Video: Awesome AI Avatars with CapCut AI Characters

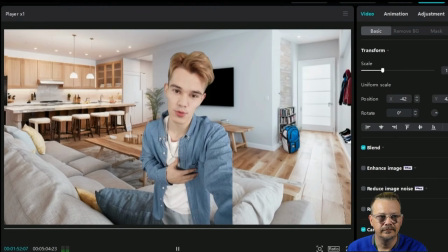So let's get this over with so I can go back to bed.
The first thing I see is because of his size here, this is one of the shots of the AI characters. It kind of looks like they're, you know, taking a selfie, recording on a phone or whatever. So his arm would be up holding the phone.
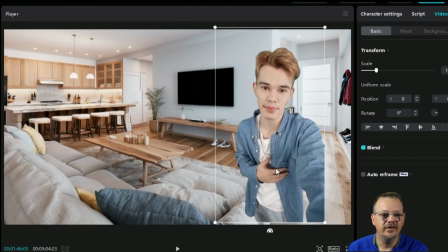Where it's positioned just doesn't work at all. So I want to drag that over. I'm going to put it up against the edge so that it now makes a little more sense.
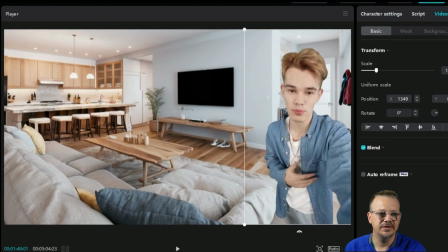And something else that I didn't like is the hand gestures. Sometimes he's punctuating a word by putting his hand out. And I don't know, it just seemed a little bit off to me. So the way I'm going to fix that is I'm going to make him a little, a good bit bigger actually.
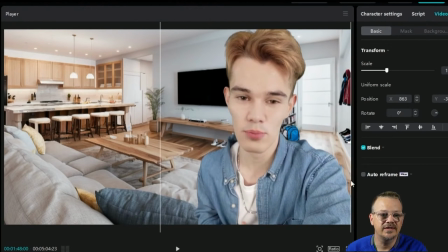And I'm going to drag him down here, make sure I've got this edge lined up, and I'll put him something like that. Yeah. And that way we'll sort of see the movement. We'll know that he's talking with his hands, but we won't be distracted by those odd punctuations. And lastly, something that I did to liven him up in what I showed you in the beginning is,
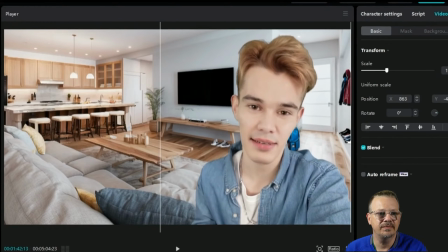because it looks to me like this is somebody shooting a selfie, holding the phone out from the hand, I would expect there to be a little bit of camera movement there.
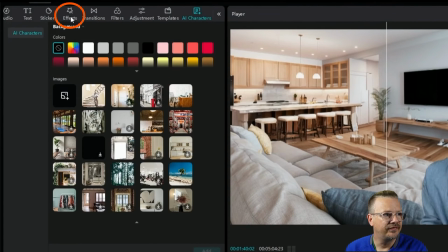What we can do is come up here to effects in the media menu, and I'm going to search for something,
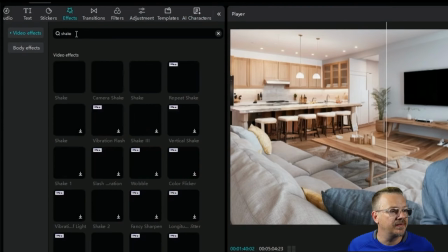a shake or camera movement, something like that. That seems a little bit much.
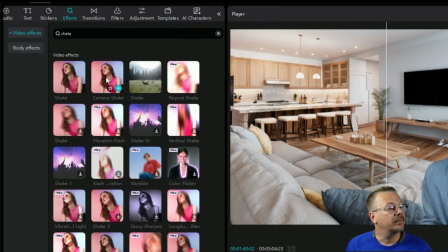All right, there's a nice subtle movement. That's probably what I'm looking for. I'm not looking for anything crazy. What I'm trying to do is add an effect to make it look natural, not make it look edited.
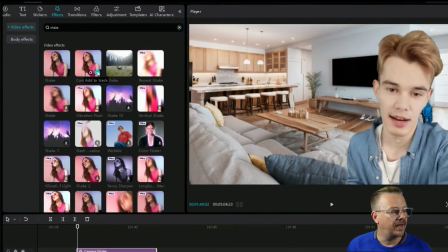So I think we'll go with this one, this camera shake. Just drop that one down. I don't want this across the whole thing.
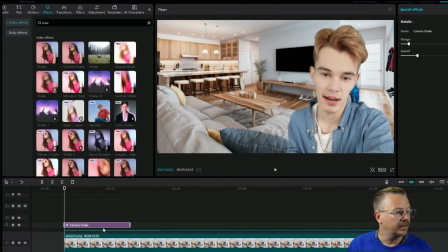So let's drag it down. Come on down there, fellow. Let's get you closer so we can see what we're doing here.
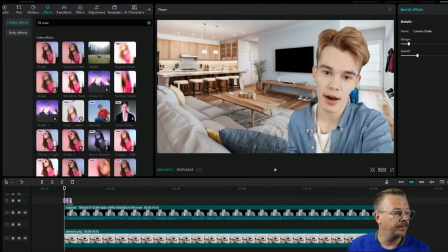I probably want this really, really small, and I'm going to duplicate it a few times. So let's start with this, see what we've got.
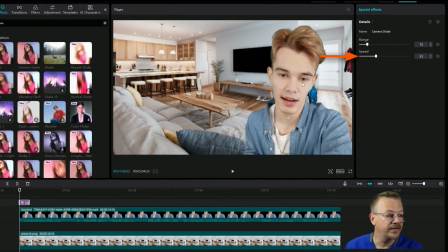We're set on a range of 15 and a speed of 33. I'm going to go ahead and mute him so we're not hearing it over and over. All right, I'd like that to be a lot more subtle, so I'm going to take that speed down to, let's say, 5.
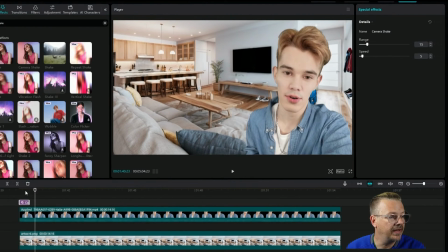So that gave us a little jiggle there at the beginning. That makes sense. That would probably be accurate. I'm going to copy that, and then let's move forward. Let's find another spot. Here's where he's moving his hand a lot and his shoulder. So let's go ahead and drop a copy of that on there. We'll just paste it down.
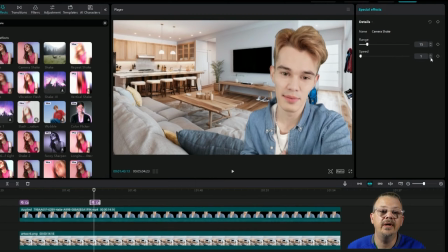This one, I'm going to take the speed down a little bit, take it down to 1, and let's take the range to 10. Range is how far it's going to shake, and then speed is how fast it's going to shake.
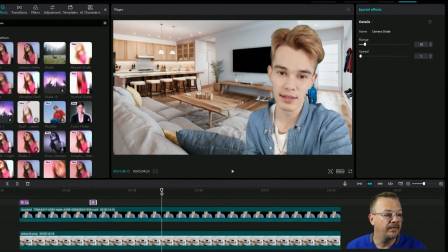Let's go ahead and make that one just a little bit shorter. I'm going to copy that. I'm going to come down a little bit further, maybe find another spot where there's some movement. Yeah, it looks like right about there we've got some. I was not a perfectionist with this, and that seemed to work out okay the last time.
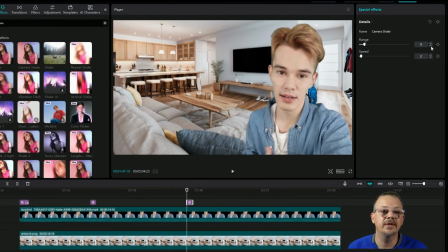So maybe I'll take the speed up to 2 on this one and just bring the range down to 5. That looked like pretty good there. Maybe we'll drop another one in here. We'll leave the speed at 1 on that one and range at 7. And maybe one more at the end.
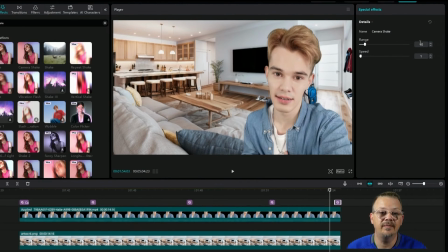Yeah, and I don't want to spend forever on this, but I do want to see if we can try and make it just look a little bit more like it was actually shot by a real person.
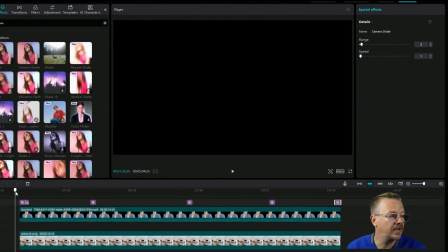So now let's go through.
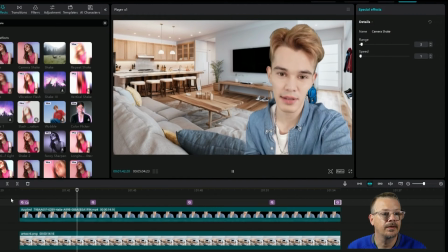And I think those just add something to it. You probably wouldn't even notice them if I wasn't showing them to you.
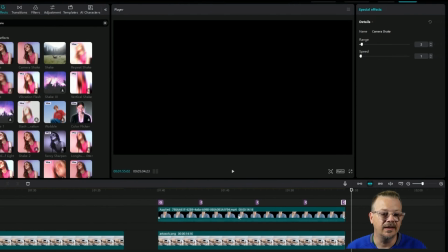And that's exactly what I'm looking for. I don't want it to stand out. I want it to help the whole clip to not stand out.
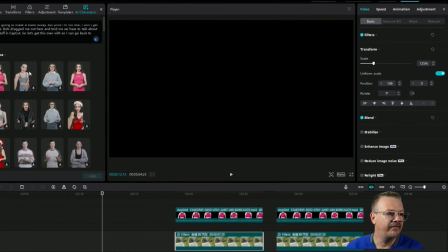Some of these AI characters have a walking style.
Good to see you.
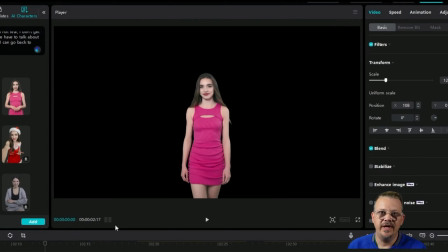So if they're walking toward you, that could create an issue if you have them on a static background.
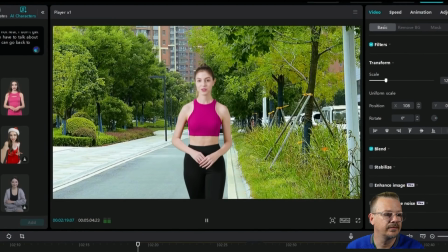So let's have one of the AI characters demonstrate.
You can see my legs moving, like I'm walking toward the camera.
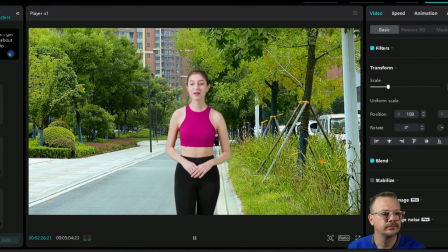To make this look more realistic, slowly scale down the background.
So you see there, it looks like she's walking in place if we don't do something with this.